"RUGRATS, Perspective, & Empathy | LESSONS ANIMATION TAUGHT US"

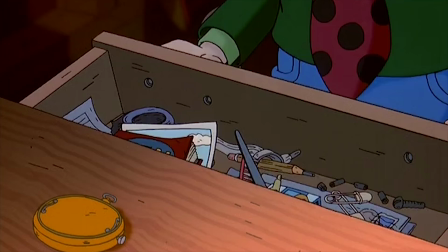8:13 In a moment where Stu empathizes with his son, Tommy, about the hardships of having a younger brother,
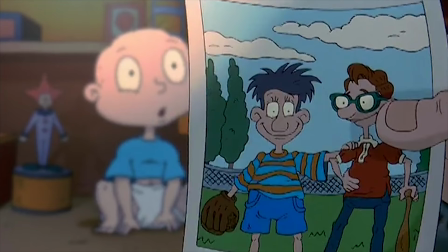8:21 he also tells Tommy about responsibility by giving him a family heirloom, a gold watch. But since Tommy doesn't have a firm grasp of spoken English, and doesn't have much life experience, he doesn't get it yet. Instead of grasping the complicated idea of responsibility, or as he calls it, he mistakes a clock for a compass.
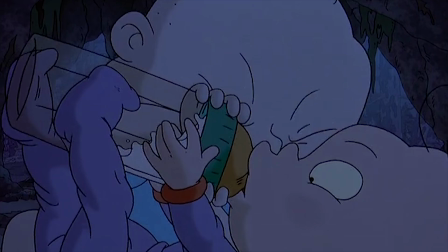8:47 The lesson Something goes over Tommy's head, and as the story progresses,
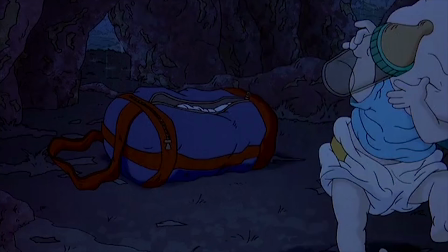8:51 Dil, a helpless baby who requires even more constant care than Chucky, really gets on Tommy's nerves.
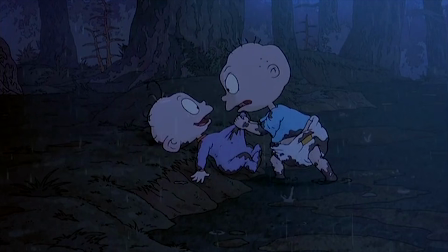8:57 You didn't leave any for me! I need some monkey too. Matt!
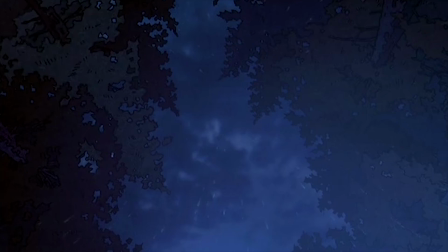9:03 Matt! Don't know what's right! You're a bad nutty baby and you're never gonna get any better!
At the climax of the film, Tommy rejects his responsibility, literally and symbolically, by tossing away the watch.
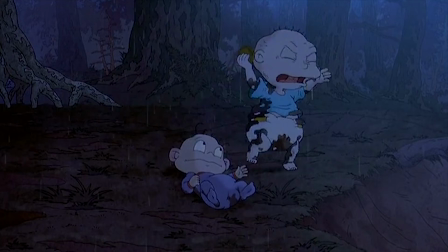9:16 I'm through being your big brother! I don't want my responsibility no more!
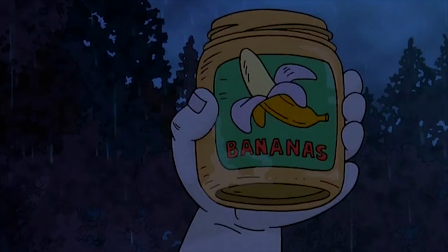9:26 And then starts dumping banana baby food on Dil to feed him to the monkeys in a tragic Shakespearean moment.
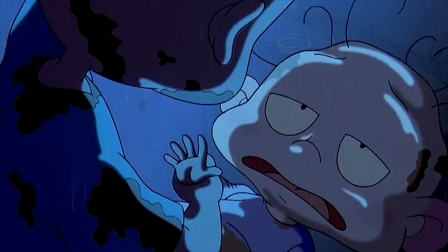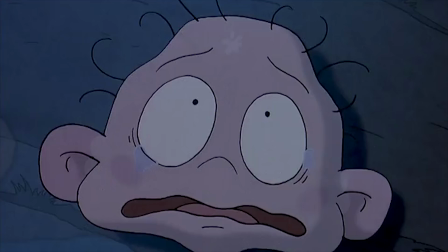9:38 But Tommy stops when he looks down and sees the tears in Dil's helpless eyes.
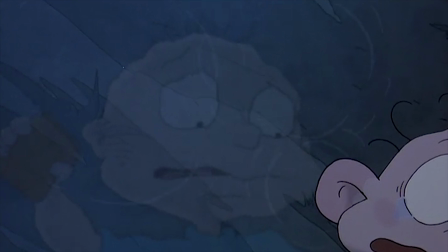9:43 The shot then pans over to a puddle so that we, the audience, see Tommy's anger fade and turn to sympathy. In seeing Dil's face, we are invited to empathize with the weaker of the two babies, and in seeing Tommy's face, we are invited to empathize with the stronger of the two babies. The similarity between their faces suggests that they are symbolically the same person, at two different stages in their life. It's a subtle way of telling us, remember how there was a time when you didn't have all the answers? So maybe when you get upset at someone, don't try to get a bunch of monkeys to commit murder for you.
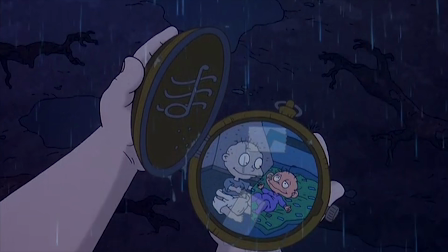10:13 In that moment, Tommy finally understands and accepts the responsibility of becoming a caretaker and an older brother,
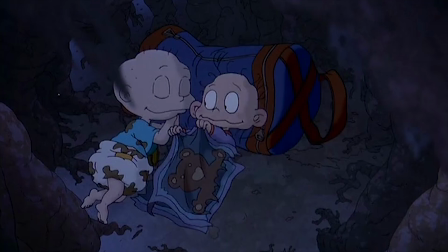10:18 retrieves his watch, and as they fall asleep, Dill pulls their torn blanket from earlier over Tommy, symbolically repairing the relationship that had been broken. That is some heavy imagery for a film that features Busta Rhymes as a Godzilla stand-in.
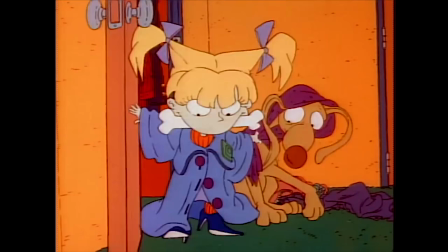10:34 One visual motif that we see pretty often in Rugrats, in the opening sequence of the TV show, and repeatedly in the film, is mirrors. In film theory, there is this concept borrowed from psychoanalysis called the mirror stage. It's a little outdated now, but put very simply, it's when a baby looks into a mirror and starts gaining the realization that they are not the center of the universe,
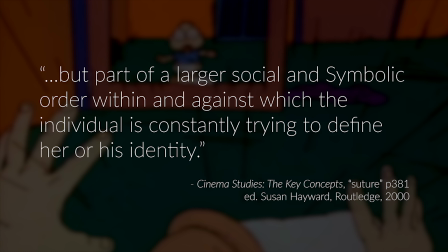10:55 but part of a larger social and symbolic order within and against which the individual is constantly trying to define her or his identity. Over the course of the movie, Tommy's identity shifts from only child to big brother, and he starts taking on the responsibilities associated with that relationship. But not simply because it's a role to fill. Not simply because Daddy said do this thing. You can't just be ordered to feel empathy. Instead, Tommy takes on those responsibilities by choice, because through life experience he has learned empathy for Dil. Despite being assigned different genders at birth, Phil and Lil have the same love of bugs, grossness, and toughness.
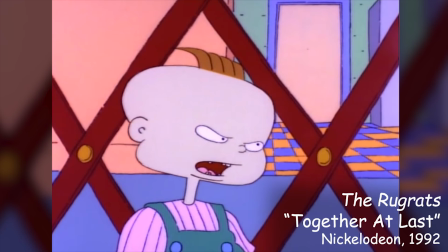11:35 You started that fight. No, you started it, Lillian.
The creators could have chosen to make Phil love Snips and Snails and Puppy Dog Tales, and to make Lil Love sugar, spice, and everything nice.
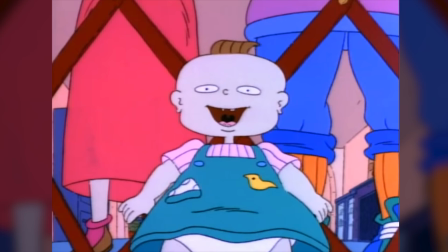11:47 But the creators chose to make them peas in a pod, which is a much more realistic, powerful, and positive portrayal, and deconstructs traditional male-female roles in kids cartoons.
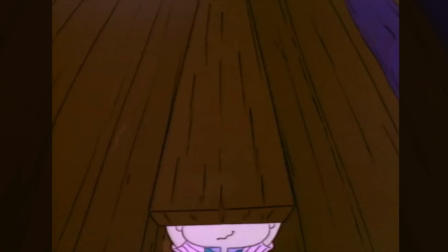11:57 Phil and Lil are a vehicle for us to better understand gender identity and gender expression, to feel and understand that gender is a construct.
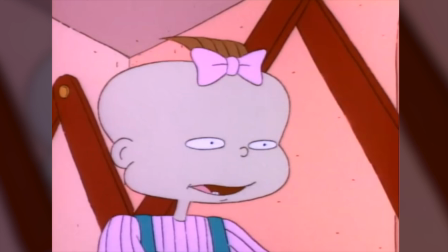12:05 My ribbon!
Phil and Lil also play directly into this by often switching identities. With a simple bow exchange, Phil is able to present female to the world, and none of the parents blink an eye.
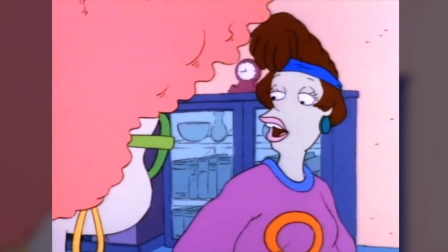12:16 It feels like the kids get that gender is just this made up thing that parents are weirdly concerned with.